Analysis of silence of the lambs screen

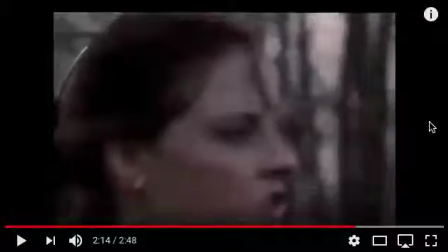And I think this has been used here to make us feel at one with that character, and as though we can get to know more about her.
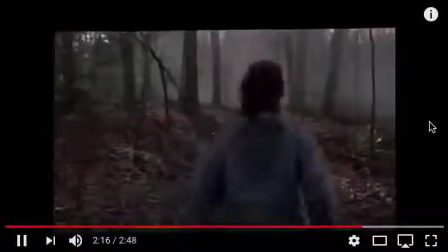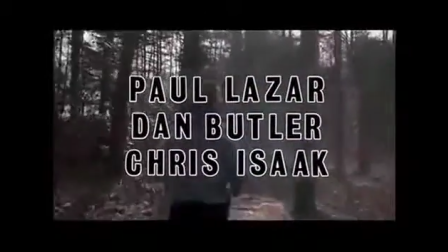We then revert back to the shot of her from the back, mid-shot, her running away just of her torso. Then I love this shot. It's where she comes to some netting and she's climbing over it.
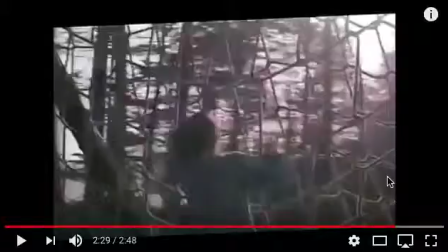As the camera spins round, it's a very continuous shot, it's nice and smooth. Perhaps like a tracker, like the tracking has been used to go round the side of the obstacle just to make it smoother, but it's a really nice shot. And as you're coming round, the light sort of flickers on the camera and obscures your view slightly. It's something that's used in film a lot when somebody's like dying, or when you want to show something that's quite clinical. Therefore, later on in the movie, we see different sort of clinical scenes, which again is a convention of a psychological thriller, and it's interesting that it's been used here alongside her in the natural world.
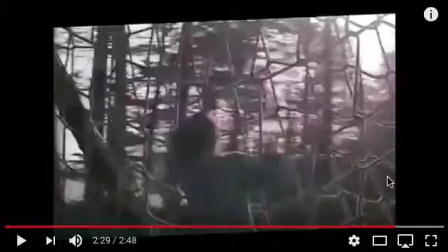There's lots of natural imagery, and this same idea of clinical is being taken into this environment, which seems quite bizarre.
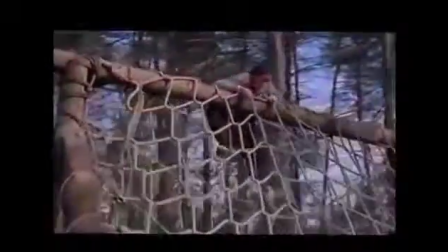And again, we see her going up and over something, just like she did with the hill. Perhaps again, symbolic that she's getting over hurdles.
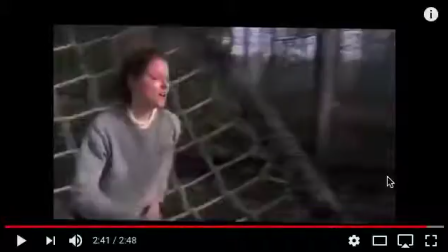And the way that she quite abruptly flops down off of the netting suggests that maybe she encounters some struggles in her journey to get over obstacles and overcome fears and whatever else.
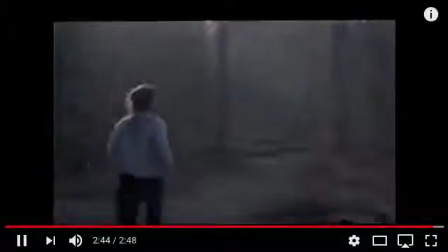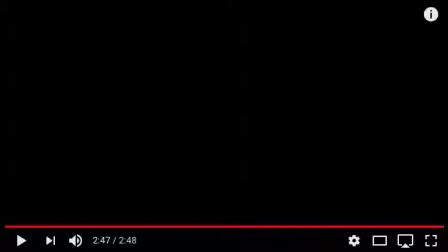And then it fades to black. Yep, so that's my analysis of Silence of the Lambs opening titles.